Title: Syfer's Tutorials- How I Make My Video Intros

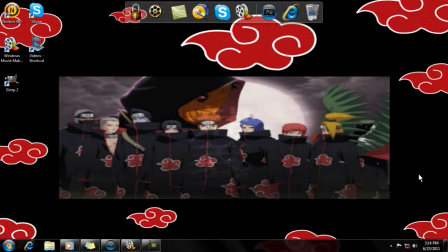0:00 What's going on, everybody, and welcome to my first ever tutorial video. This tutorial video is going to showcase how I make the intro for my playthroughs. I had a couple people ask how I do it, and ask how I do a couple things, so this might not be the only tutorial you ever see from me on how I do stuff.
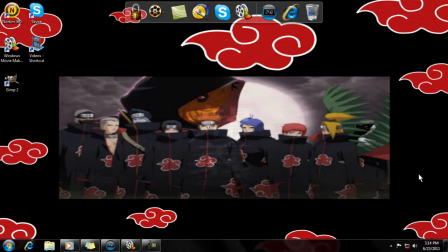0:14 Now just keep in mind while watching the tutorial, it's a tutorial based on how I do it, how I taught myself, and how I learned, and just my style. It's not necessarily the best way to do it, and it's not necessarily the right way to do it, but it's how I do it. So for this, I want to keep two things in mind.
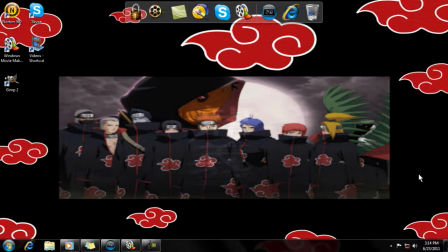0:29 That one, you have a little bit of editing experience before, so you're not completely lost. I don't want to explain too many things. And also that you're using Sony Vegas Pro 8 or some variation of Sony Vegas, because that's what I use to edit. You could probably pull this off with Windows Movie Maker or another editing software like Adobe or something, but I use Sony Vegas.
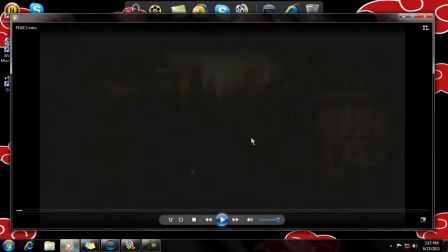0:47 So what I do, first let's watch some of the cutscene. I'm going to use my most recent playthrough, which is Fear 3, because that's the one I actually had people request things on.
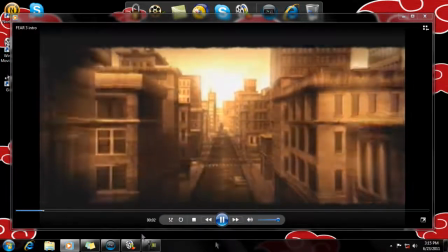0:55 So if you're watching this right now, you're noticing we got the intro here.
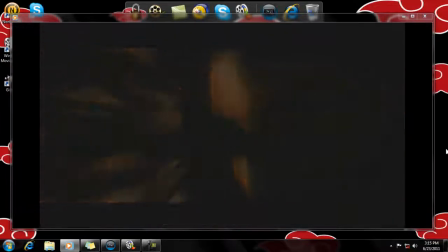1:01 It says I usually, for my playthroughs, I take the intro of the game I'm doing it on and try to splice together a couple clips so you can kind of get the briefness of the game.
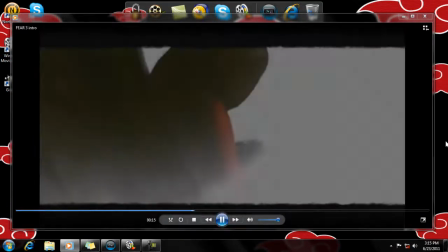1:09 In this case, I actually spliced together a lot of things, like cut and pasted a whole bunch of things together,
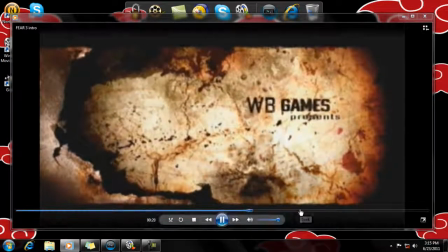1:14 and ended up I wanted to get the title screen here, the cutscene here,
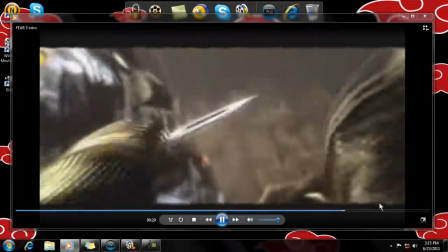1:19 grabbing the knife, slash the throat, and it cuts to the title screen.
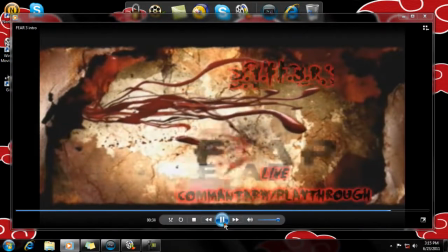1:23 And when the actual title of the game pops up is where I also like to insert my username and what I'm doing.
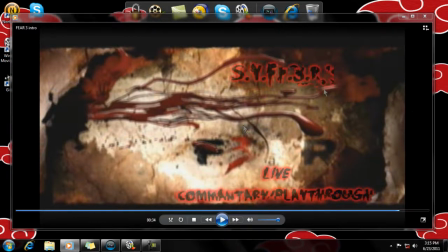1:31 Usually I just say playthrough or live commentary playthrough. Anything you want works. So how did I do that?
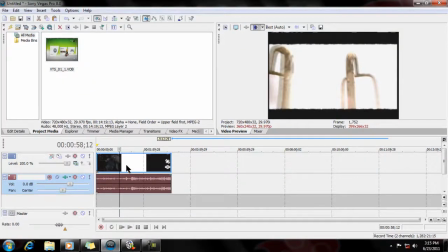1:36 Magic. No, I'm just kidding. I usually break it down into a couple steps.
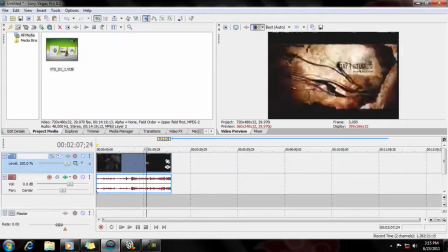1:40 The first thing I look at is I usually try to keep this in between 15 to 30 seconds.
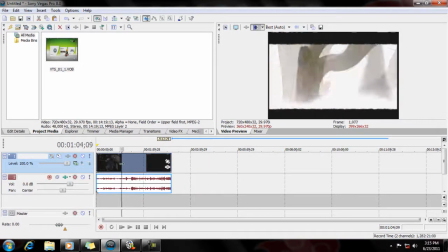1:46 This is obviously way too long because this is the full clip. Like, just for the sake of this, I'm going to show you the things I really did.
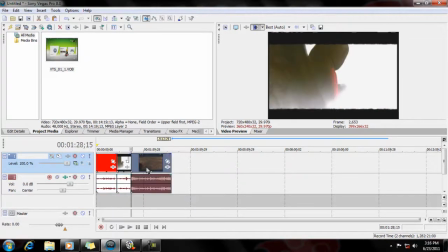1:52 Besides, I cut it up and, put things together the way I wanted it.
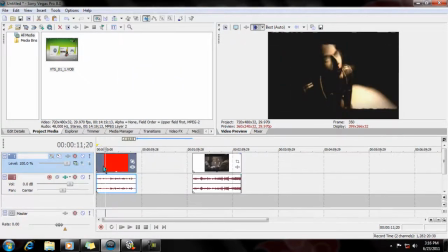1:57 One of the things I did actually in the beginning was right here in this loading cutscene.
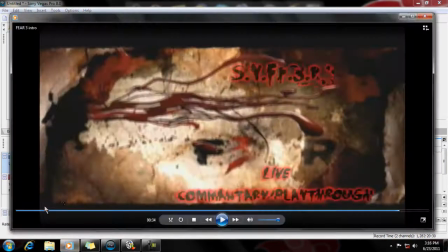2:03 See how it says loading here? I didn't like that. If you actually go back and watch my other video, the actual finished video, you'll see there's no loading here.
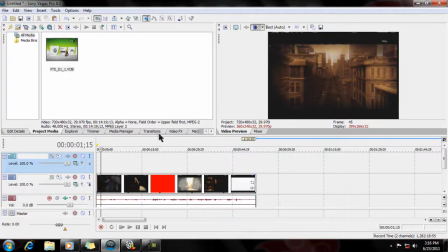2:12 That's because what I did here, this is just completely small, but it's something I did and something I've done in other projects too.
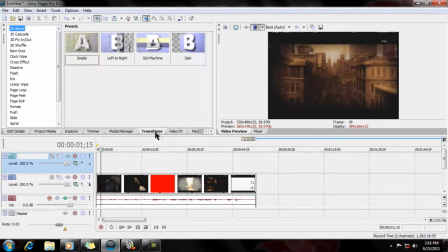2:18 Like if you watch my Pokemon playthrough, I actually had to mask out a background to add space for the text.
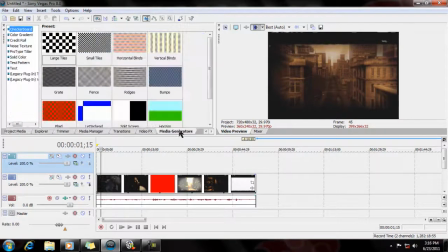2:23 So what I did is I went to Media Generators, a solid color, I did black.
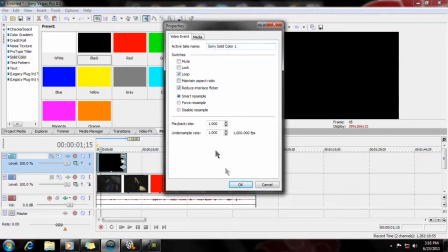2:28 I always click off Maintain Aspect Ratio. I render all my stuff in 12,080 by 720, which is the YouTube width.
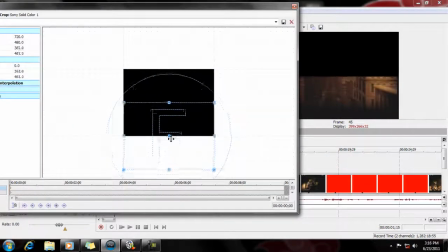2:36 Then I bring this all the way down to the bottom because it's like reversed for whatever reason. And you might notice that the black mask I have there isn't the exact same color.
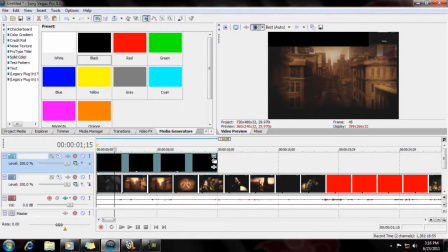2:46 So what I do is go into its properties, not its effects, but its properties, and I just take the color right off there.
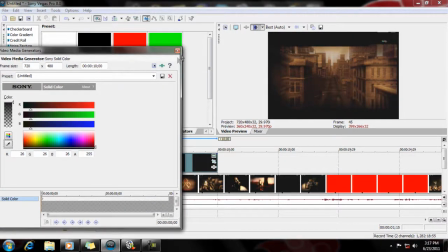2:52 Then it perfectly matched,
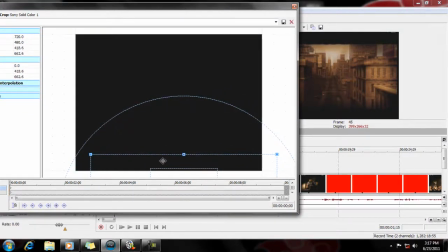2:55 and I just carefully put it over the loading screen so it's covered it, and then no one will ever notice.
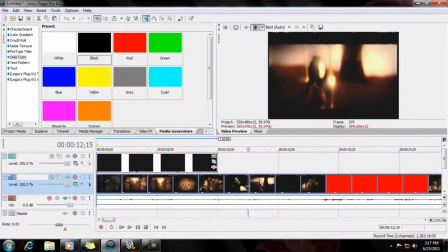3:02 Isn't that funny? Amazing? Cool? Yes? No? Yeah, I didn't think so either. Okay, so what I really did is what people are probably getting at.
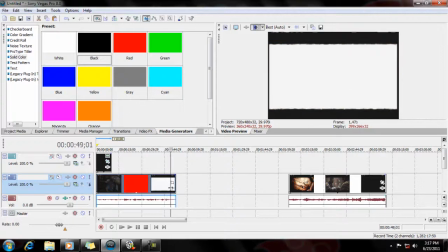3:10 How did I, do the name over the ending here, which is right here.
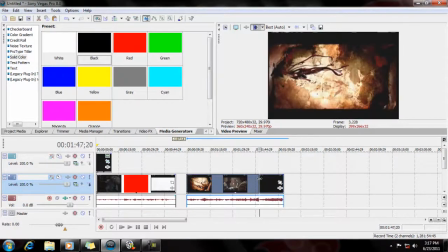3:17 Right here, fail. Right here when it pops up with fear. So that's kind of what I'm going to focus on for a second here. Just that little clip right here. What I like to do is I do a text overlay.
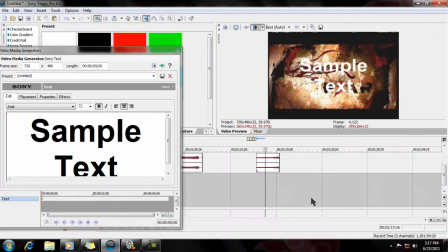3:31 I actually do two, so I'm going to add another. And so I start out with the first one.
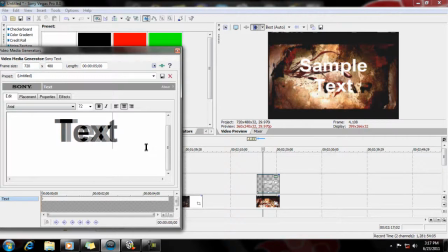3:37 I usually start out with my username, or whatever name you want. In this case, I also, because you see how fear is spelled because it's abbreviated First Encounter Assault Recon, I abbreviated my name just to kind of, match, just to look cool. And I also took the E out of my name and added a 3 because, fear, they got the 3 there.
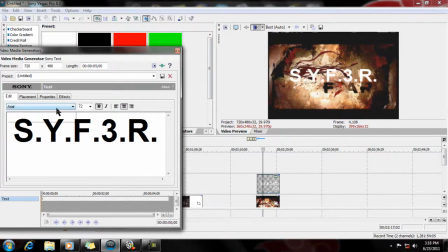3:54 Isn't that funny? Yeah? No? Nobody? Well, okay. The next thing I do is I like to find a font that will match the title screen's font. In this, actually recently, very recently, I've been looking up new fonts.
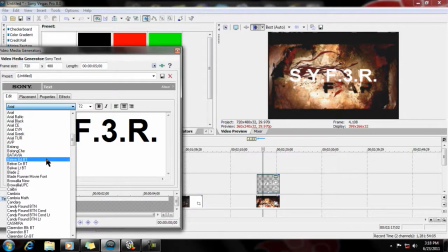4:06 I'll have two links to two places where I've downloaded actually probably like 20 or 30 fonts. In this case, I was using one called Face Your Fears.
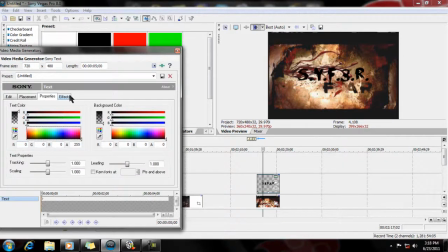4:15 I blackened the text color itself, and I added a reddish outline, to imitate blood. I kind of decrease the feather and add the width. Yeah, that looks good. That's not exactly how I had it, but it's, pretty close.
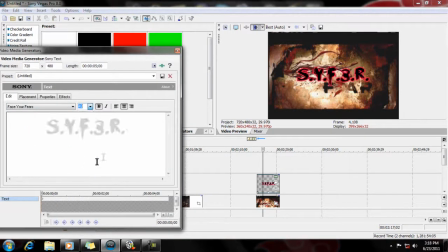4:28 I usually play around for quite some time before I actually have an intro I like. But that's half the fun. I really like video editing, and I like playing around with this.
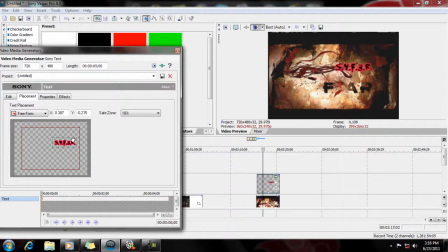4:35 Then I try to find it in a place that will look good and not too much.
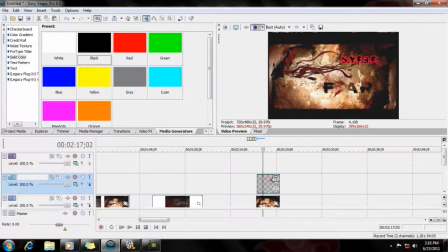4:40 And let's say that's where I wanted it. Something I did here actually was, see how it's like kind of too bright for this? I actually kind of just transparented it a little bit. I think I went to about 55 or so until it's, not as evident.
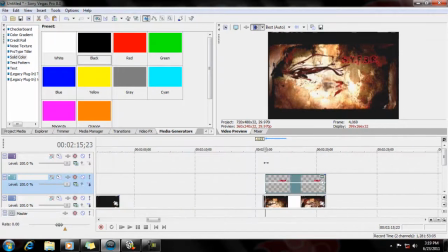4:54 And the next thing I did was, you could see the fear title actually kind of pops in and then kind of jerks around. So with mine, I faded in and I added a transition.
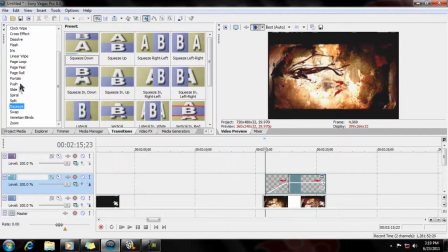5:06 In this case, I decided my transition that would work the best is one called portals. I used this for the portals.
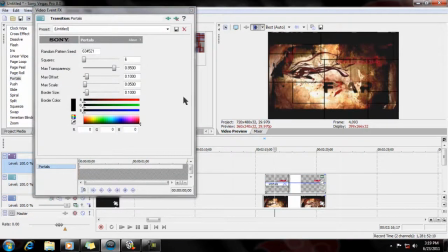5:12 Then I can kind of see it here. I decreased the border size. I kind of wanted to make it as dirty as possible, and this is one of the more dirty intros, if that makes sense.
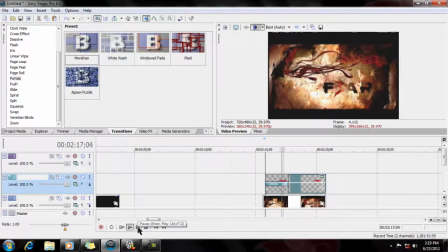5:22 So then when I play it back, see how my name kind of follows in with the intro there, and then kind of sets off, and you can see the title.
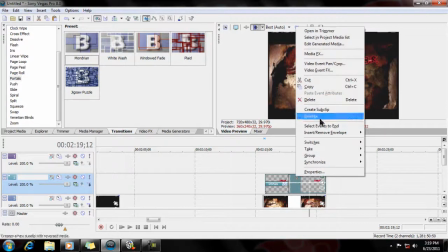5:29 And the last thing I do if I want to put in playthrough or live commentary playthrough, whatever I want to do,
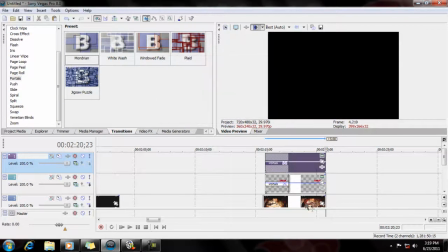5:34 I copy this so everything I just did right here for this text overlay is exactly the same here.
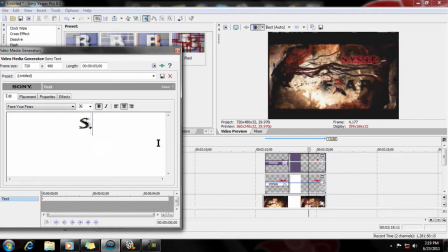5:40 And then I just erase, and I think I said live commentary playthrough, and I always spell check my stuff because I'm a terrible speller. And then I just move it down with placement.
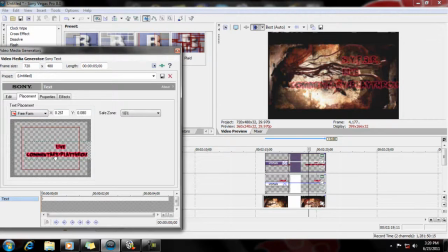5:55 Usually I like to put the playthrough part underneath the title and my name above the title.
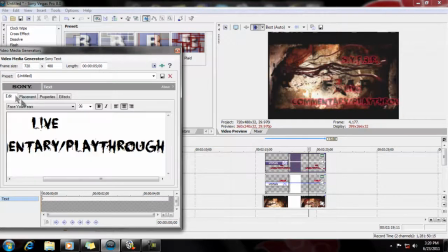6:01 And that way this will have the same settings. I usually do that for the live. And I also make this a little bit smaller because it's a little bit bigger. You can also scale it here if that's your kind of thing. And once it's, somewhere suitable, let's just pretend that's suitable even though I wouldn't actually go with that.
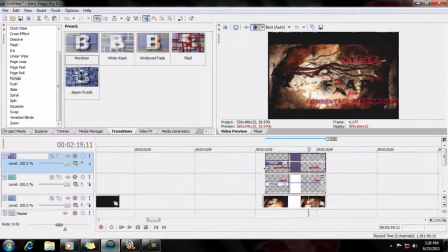6:19 No, that looks good, doesn't it? And then it has the same effects and everything. And it fades in.
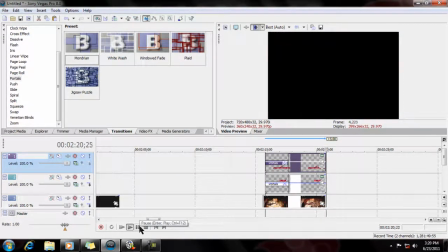6:26 Magic, isn't it? And this one I had a hard cut off because it's that kind of, it's like a horror game. It's just kind of, instantly gone.
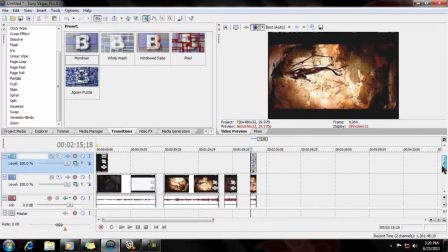6:31 It's not a nice little fade off. And then I just do that. I just combine this with the whole clip of the intro playing.
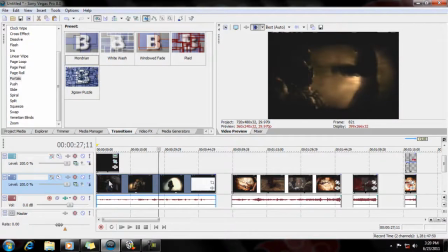6:37 I don't like to make it too long. Obviously, no one wants a long, long intro for every single video. But yeah, once it's done, it would look like this right here, like I played earlier.
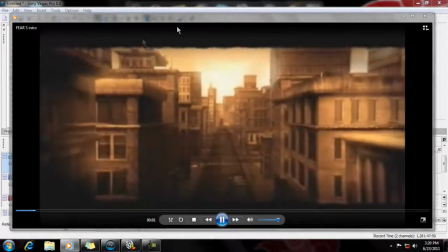6:46 See? Loading gone.
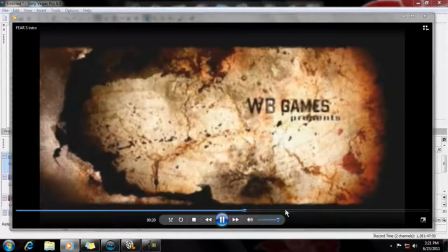6:48 I cut together the main points like getting in Vettel, getting in Alma, getting in Point Man, Warner Brother Games, Day One Studios.
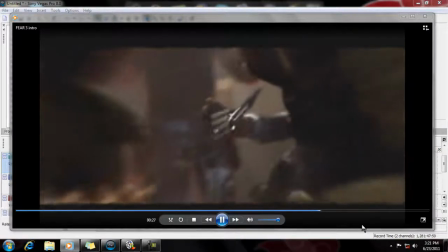6:57 Snap the head, grab the knife, and slice the throat.
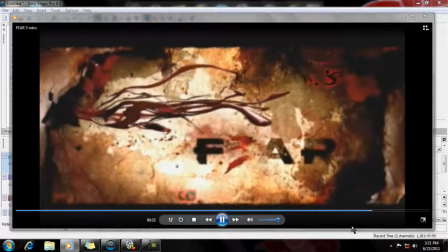7:01 And then we cut in Fear 3, Syfer's live commentary playthrough.
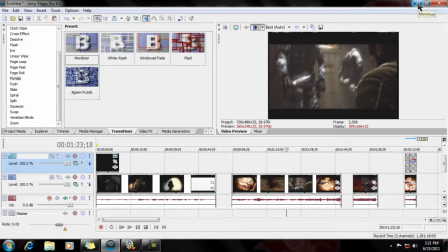7:07 So yeah, that's all I did. That's all there is to it. I usually like to play around for a while to get it as close to likable as I can because I just enjoy doing this kind of thing.
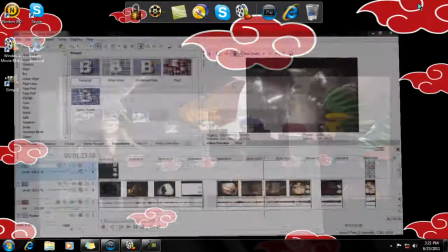7:16 And I hope that was a decent tutorial. Sorry if it kind of dragged on, but I wanted to get the point across on how I did it.
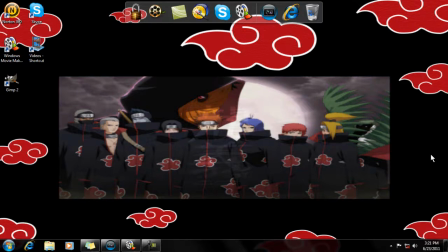7:21 But yeah, I hope that was helpful to anyone who was asking about it or anyone who's into this stuff and would like to do something like that themselves. I don't see a whole lot of intros for stuff like that, or when I see intros to playthroughs, it's usually like a picture with name over it, which isn't bad, but I take extra pride in my intros. So that's pretty much going to wrap it up for this tutorial.
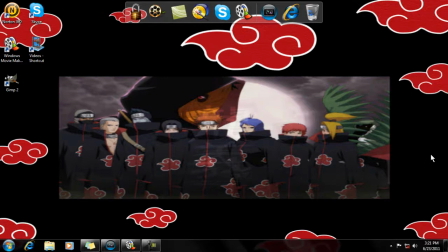7:40 If you liked it, let me know. If you have a suggestion for future ones, I might be doing like how I do some of the graphics I do with some of my playthroughs, which aren't hard. I use GIMP too, but we'll get into that for another time. So yeah, like I said, thanks for watching. If you enjoyed it, let me know. Until next tutorial, I'll catch you guys later.